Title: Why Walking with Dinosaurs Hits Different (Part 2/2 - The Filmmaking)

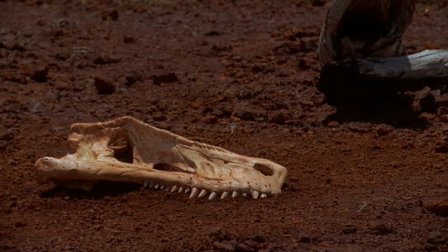4:09 New Blood is another episode that has a very notably different tone.
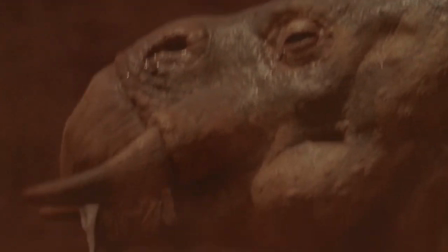4:13 It has such a feeling of desolation, which perfectly conveys the suffering of the animals during the bleak,
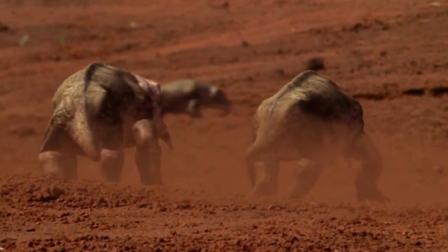4:19 barren dry season, a ruthless world that is the embodiment of the phrase, survival of the fittest.
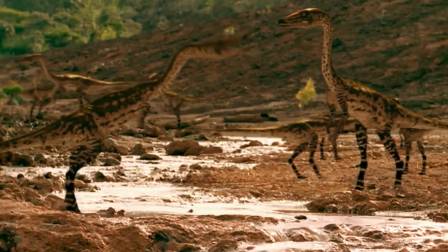4:25 The animals are desperately clinging on for dear life, except for the Coelophysis, which represent the dinosaurs as a whole.
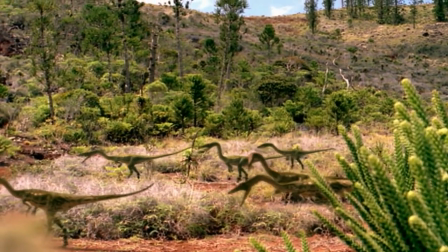4:33 This whole episode's story is meant to be symbolism for the rise of the dinosaurs above all other Triassic creatures,
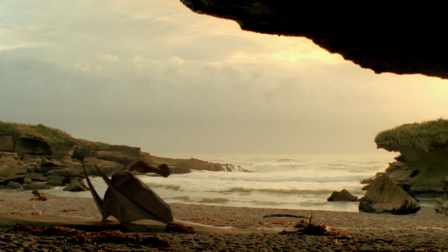4:39 and we cannot talk about great stories from Walking with Dinosaurs without bringing up the fantastic story of the old man Ornitha Kyrus from Giant of the Skies.
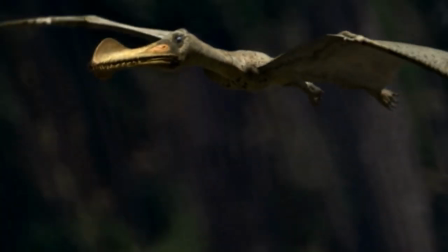4:47 Giant of the Skies is an especially remarkable episode,
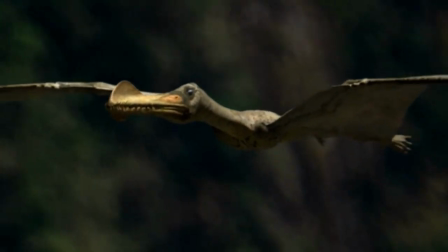4:51 often considered the best of the series by many, including myself, as it really makes you feel sympathy for its protagonist.
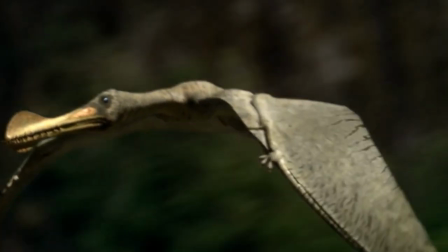4:57 He is built up as this mighty, unchallenged beast, but as the episode progresses,
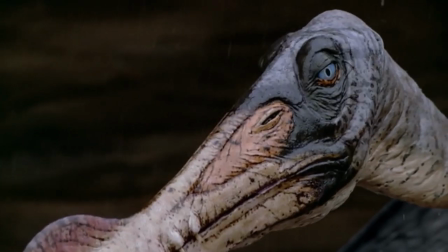5:03 we see more and more of his vulnerable side and really feel his desperation to get to the Mating Grounds.
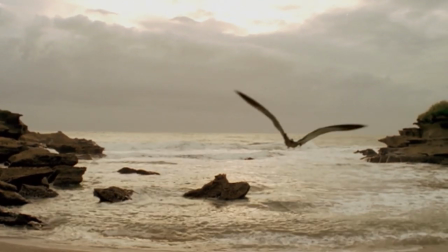5:08 The journey he takes is breathtaking, and his climax is notoriously heartbreaking as you watch his world turn upside down once he arrives at the Mating Grounds.
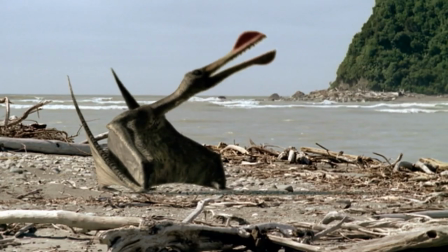5:17 He goes from the dominant male that mated left and right to a pathetic outsider desperately trying to attract just one female.
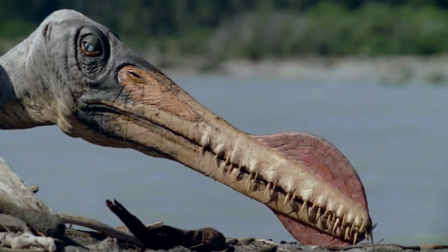5:25 In the end, he slowly dies alone on a beach, which is enough to leave anyone in tears.
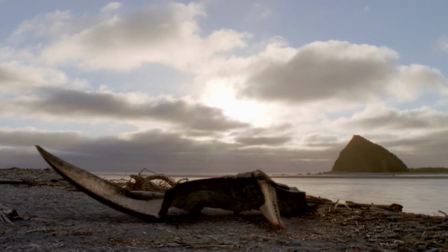5:31 The idea that anything would be able to make someone cry for a pterosaur that went to work 120 million years ago sounds ridiculous, but it happened.
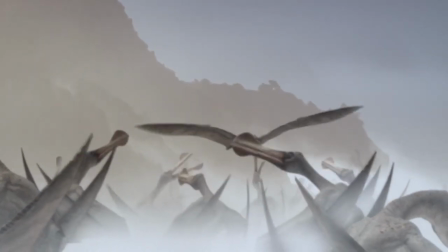5:41 Another thing I really love about this ending is that I think the entire scenario regarding the Mating Grounds perfectly encapsulates natural selection.
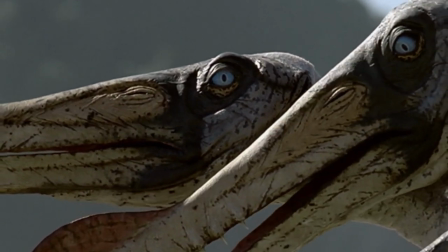5:49 The journey to the Mating Grounds is like a test. The strongest, the ones most fit to survive, are able to make it and pass their genes to the next generation.
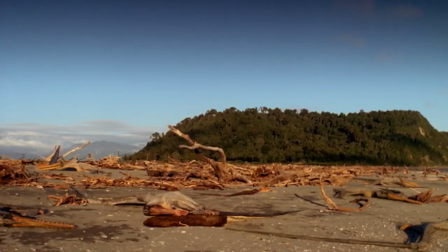5:58 While the weak ones don't get any mates and die without the chance to spread their genes.
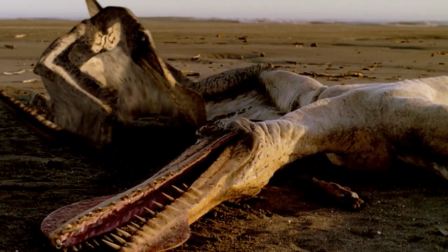6:03 It's a process that innately weeds out the weak, like a natural filter.
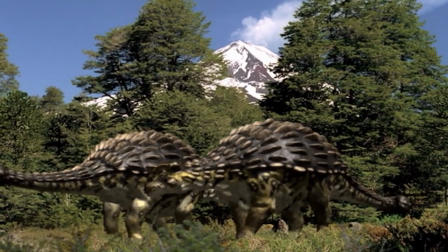6:07 Each of these episodes has their own identity and character, and immerses you completely with their brilliant atmosphere.
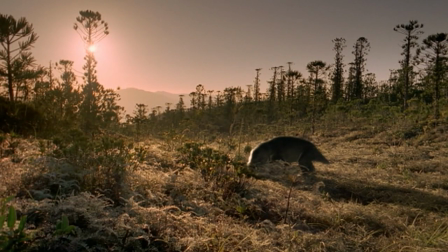6:15 The stellar writing is also accompanied by fantastic visuals and sound design.
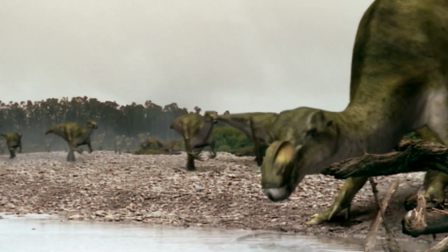6:20 The spectacular presentation of Walking with Dinosaurs is one of the biggest things that truly has yet to be captured by any other documentary.
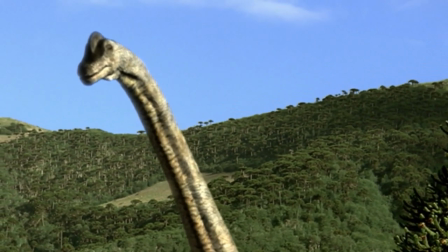6:28 Scenes like the entrance of the Brachiosaurus and Ornithikyrus from Time of the Titans and Giant of
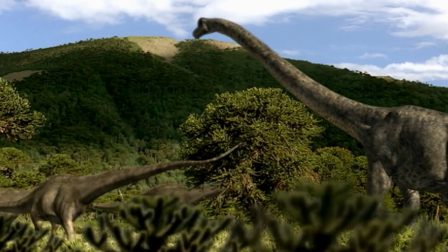6:34 the Skies respectively will send chills down your spine and give you instant goosebumps.
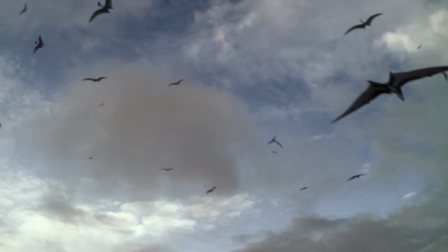6:41 But there is one species that dwarfs them all.
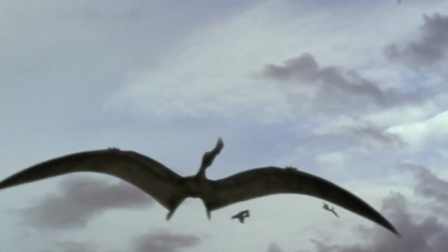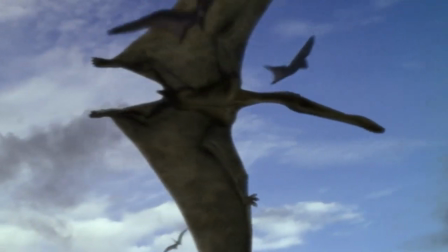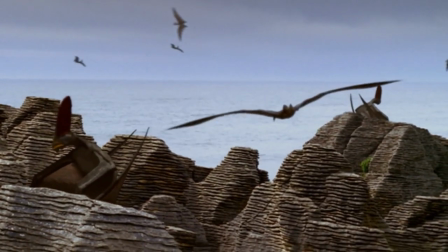6:56 He is Ornitha Kyrus, 12 meters from wingtip to wingtip, and a body bigger than a man's.
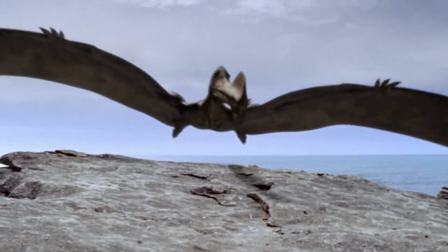7:03 He is the undisputed king of the skies.
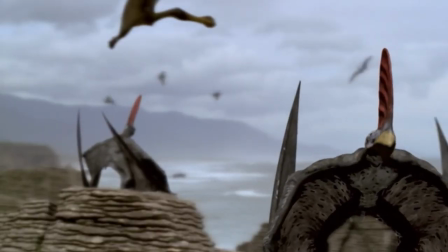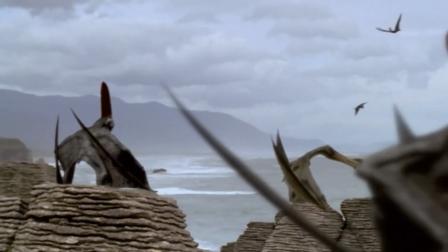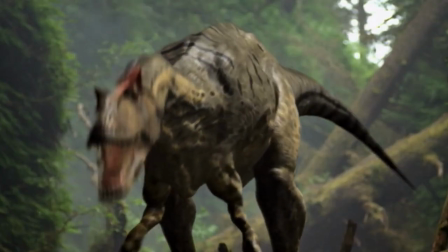7:17 One of Walking with Dinosaur's greatest strengths is that it knows when and how to be dramatic without ever going overboard.
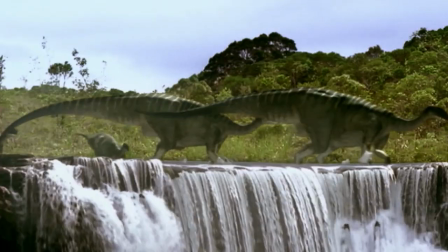7:24 There are many grandiose moments that feel earned and never border on over the top.
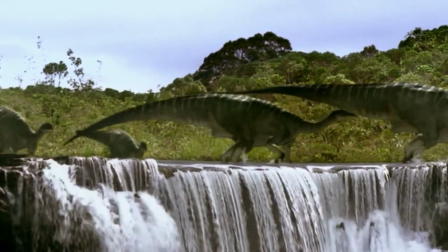7:29 Not a single moment feels inappropriate. The cinematography is stellar,
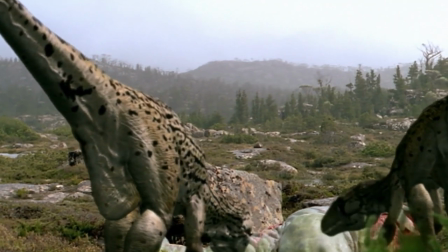7:35 perfectly capturing the style and feel of nature documentaries about modern animals to the point where, from a cinematography standpoint, it's identical.
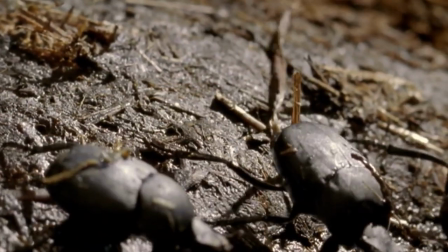7:44 The clips in which they use footage of modern animals to play their ancient Mesozoic relatives it feels right at home with the shots of the CGI dinosaurs.
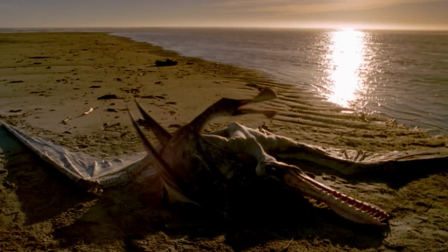7:53 Every shot is a work of art that looks like it could be a piece of paleo art. The framing is perfect.
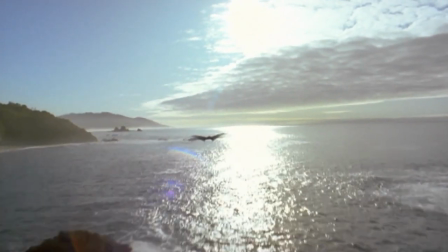7:59 There are so many dynamic shots. There's not a single shot that doesn't look like someone could have realistically shot it with a real camera.
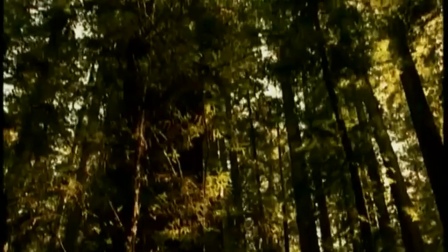8:08 That's probably because it was all shot with real cameras in real locations, but that's part of what makes it look so realistic.
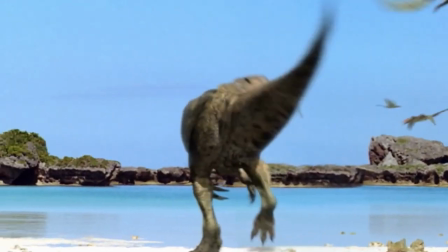8:15 Despite being on a lesser budget than Hollywood movies like Jurassic Park, and the animals having much more screen time,
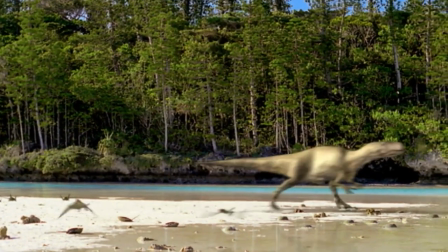8:22 the special effects are exemplary for the time and still look pretty good today.
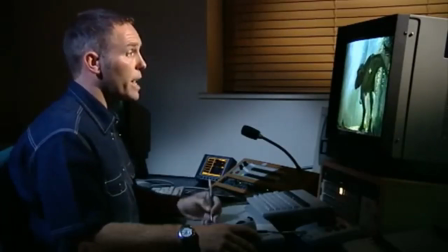8:27 The compositing of the authentic-looking CGI animals into the real footage of actual locations is near seamless,
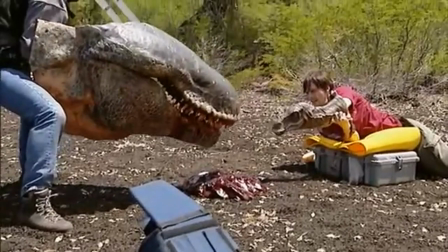8:34 and the fact that they are accompanied by very detailed puppets helps sell to the viewer that they are looking at real animals in their environments.
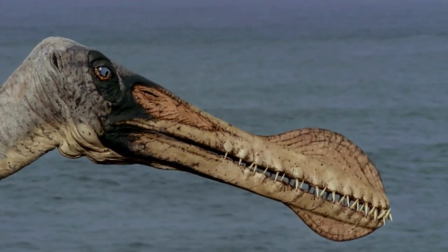8:41 The puppet head for the Ornithocyrus is a great example. The attention to detail on it is stunning.
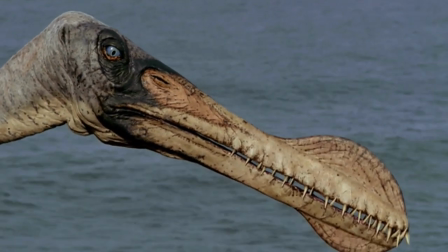8:48 The skin and filaments look true to life, and there is a remarkable amount of detail put into the eyes,
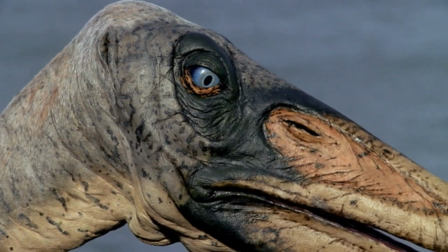8:54 to the point where you can even see the pupils dilate and constrict, which makes it look all the more real.
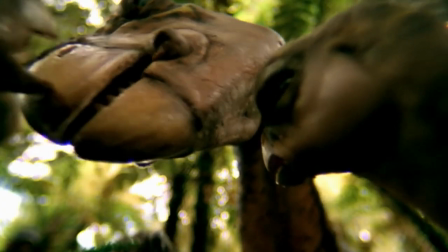9:00 While there is some puppet work that admittedly isn't the best, more often than not it is very impressive.
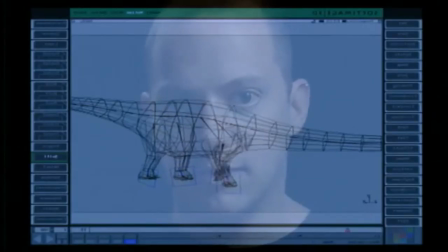9:06 The animation of the CGI animal models is impeccable as well.
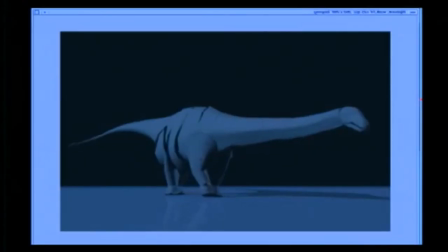9:09 They all move very naturally and convincingly, with an astounding attention to detail and stunning fluidity in life in their movements.
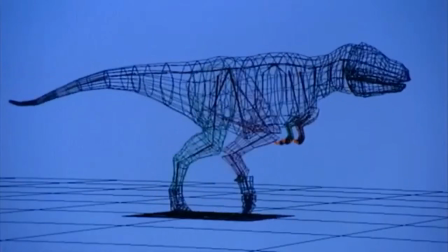9:18 They truly move like actual animals,
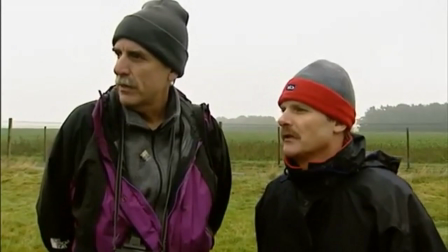9:21 which is likely due to the fact that the animators took the extra step to actually observe modern animals and how they move, and then applied that knowledge, where fitting,
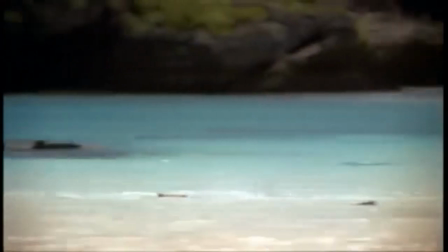9:30 into the animation of the prehistoric ones. The producers also went above and beyond when filming in the real locations to ensure
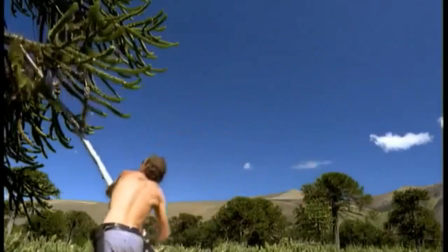9:38 that the animals could be integrated seamlessly later on by interacting with the environments for them.
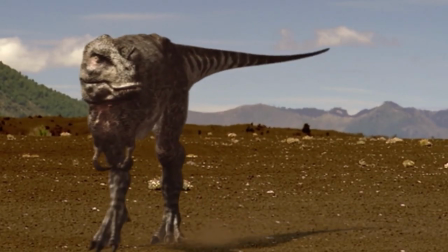9:43 You can see the dirt and water disturbed by an animal's footsteps,
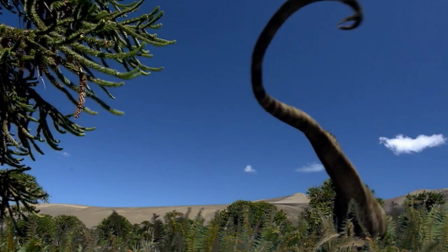9:47 and the rustling of nearby trees as the animal walks past and feeds on them, which again makes everything look all the more convincing.
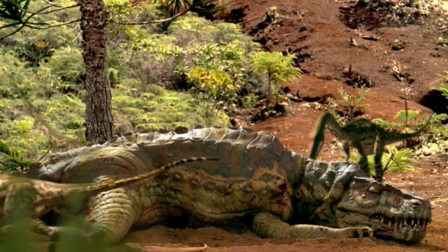9:55 One example of how all the practical and computer-generated elements come together beautifully is the death of the Postasuchus from New Blood.
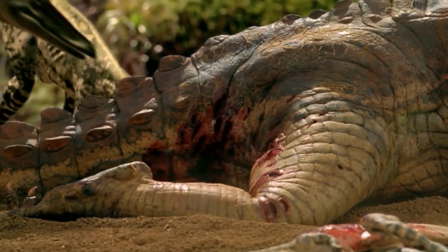10:03 The full-body Postasuchus prop truly looks like a dying animal,
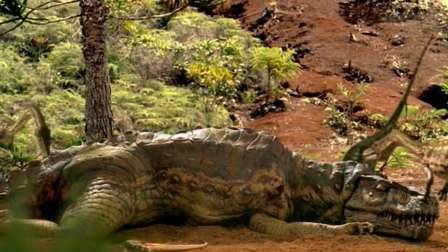10:07 and the blending of the practical Postasuchus with the CGI Coelophysis is very impressive and pretty much seamless.
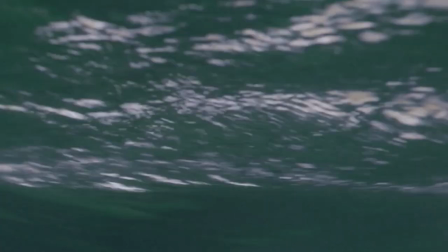10:14 Another perfect example of how the producers went above and beyond, this time with the practical effects exclusively,
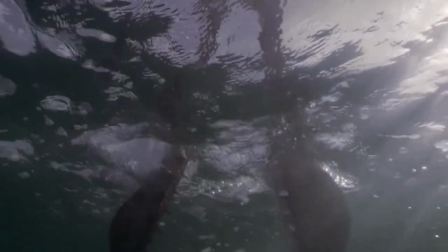10:20 is the part where the Ornithikyrus is fishing in the middle of his journey in Giant Disguise.
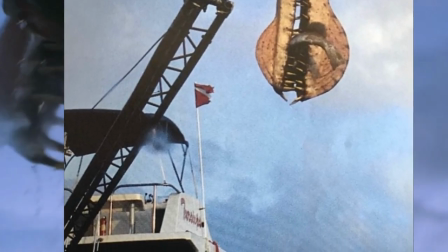10:24 They rigged up a whole crane on a boat to move the Ornithikyrus beak prop in the water for only two or three shots.
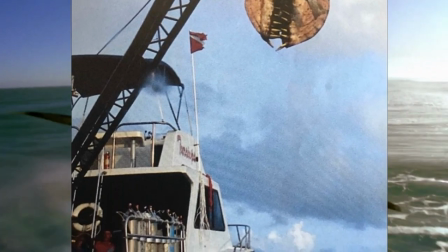10:32 If that's not dedication to your craft, I don't know what is.
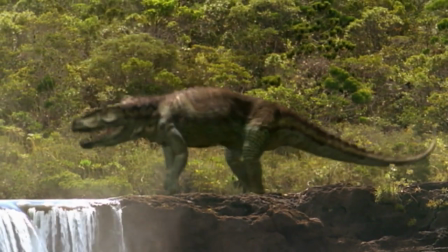10:35 And finally, the respective noises the animals throughout the series make, as well as their inspired, beautiful color schemes,
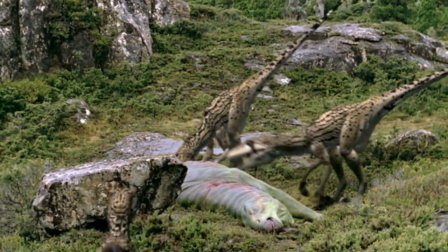10:43 are very fitting and add character to all of them, making each and every creature memorable in their own ways.
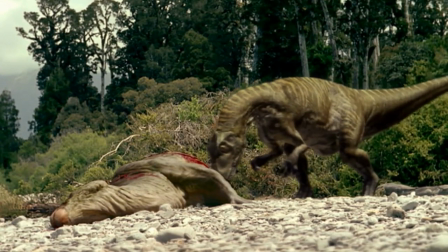10:50 This incredibly realistic portrayal of Mesozoic life is amplified by Benjamin Bartlett's brilliant,
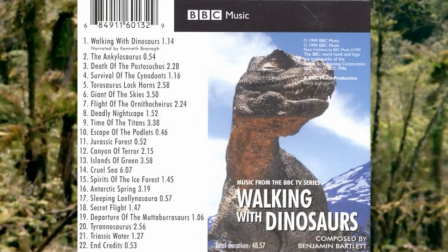10:56 awe-inspiring musical score that brings a huge presence of grandeur and pathos.
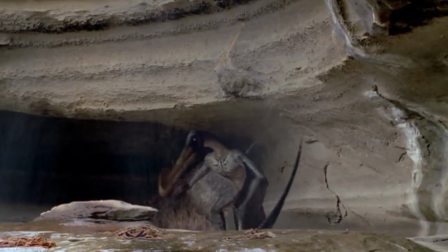11:01 Every single piece of music in the soundtrack is fitting for the scene it's in and immerses the viewer all the more.
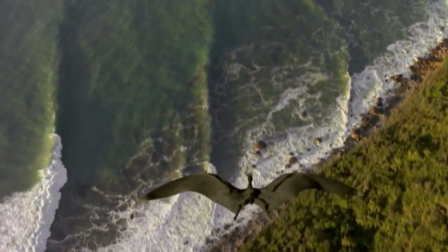11:07 Bartlett's soundtrack makes you feel the sense of wonder of flying with the Ornith Kyrus, the rush you get to the mating grounds and a tinge of the tragedy you know is coming.
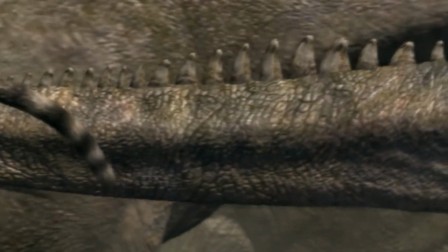11:15 It makes you feel the true, immense weight of the mighty sauropods and the breathtaking Jurassic world around them, with a thunderous, triumphant tone.
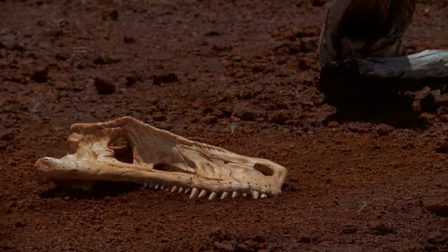11:24 It makes you feel the harsh, unforgiving conditions of the Triassic dry season.
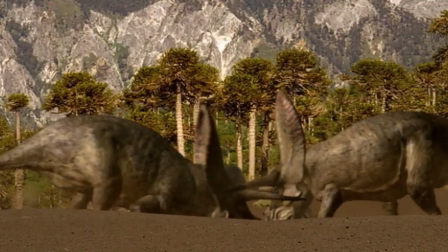11:28 It makes you feel the heat of the conflict between the two bull Taurosaurus fighting for mating rights, the ending encapsulating the deadly consequences of the duel.
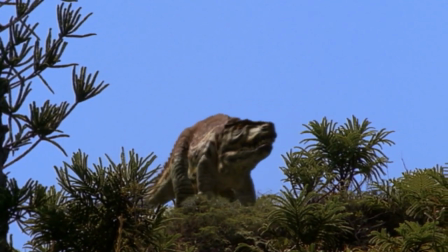11:37 It makes you feel the power of the Pososuchus and Tyrannosaurus, while also eerily foreshadowing their unfortunate fates.
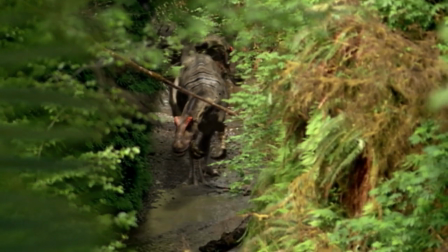11:43 It makes you feel tense as two Allosaurus enter the canyon where the young Diplodocus crush on the Stegosaurus are refreshing themselves,
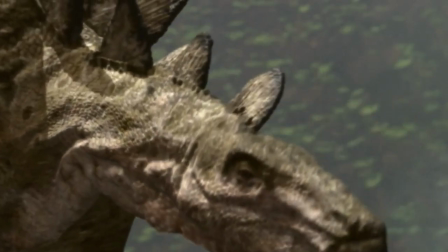11:50 and the thrill of the face-off between the large carnivore and pleated herbivore.
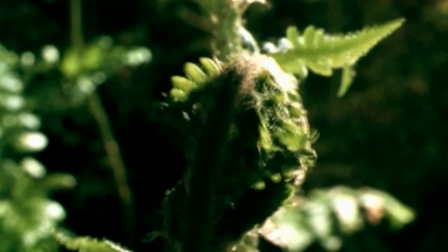11:54 It makes you feel the wonder of all the life in the South Pole springing back up from a long hibernation.
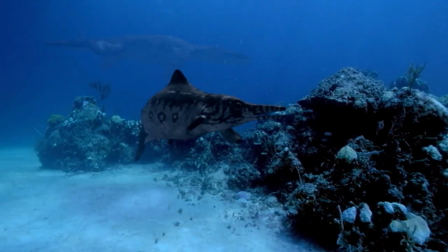12:00 It makes you feel the suspense and ambience of the cruel yet gorgeous reptile world seas.
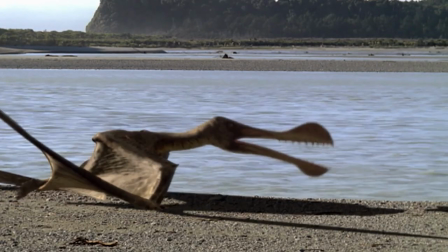12:05 It makes you feel sorrowful as a beautiful, chilling, yet heart-wrenching peace plays over the death of the Ornitha Kyrus,
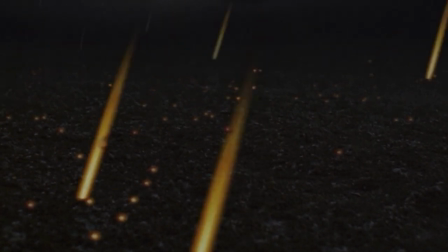12:12 and the aftermath of the comet strike that kick-started the disasters that wiped out 75% of all life at the end of the Cretaceous.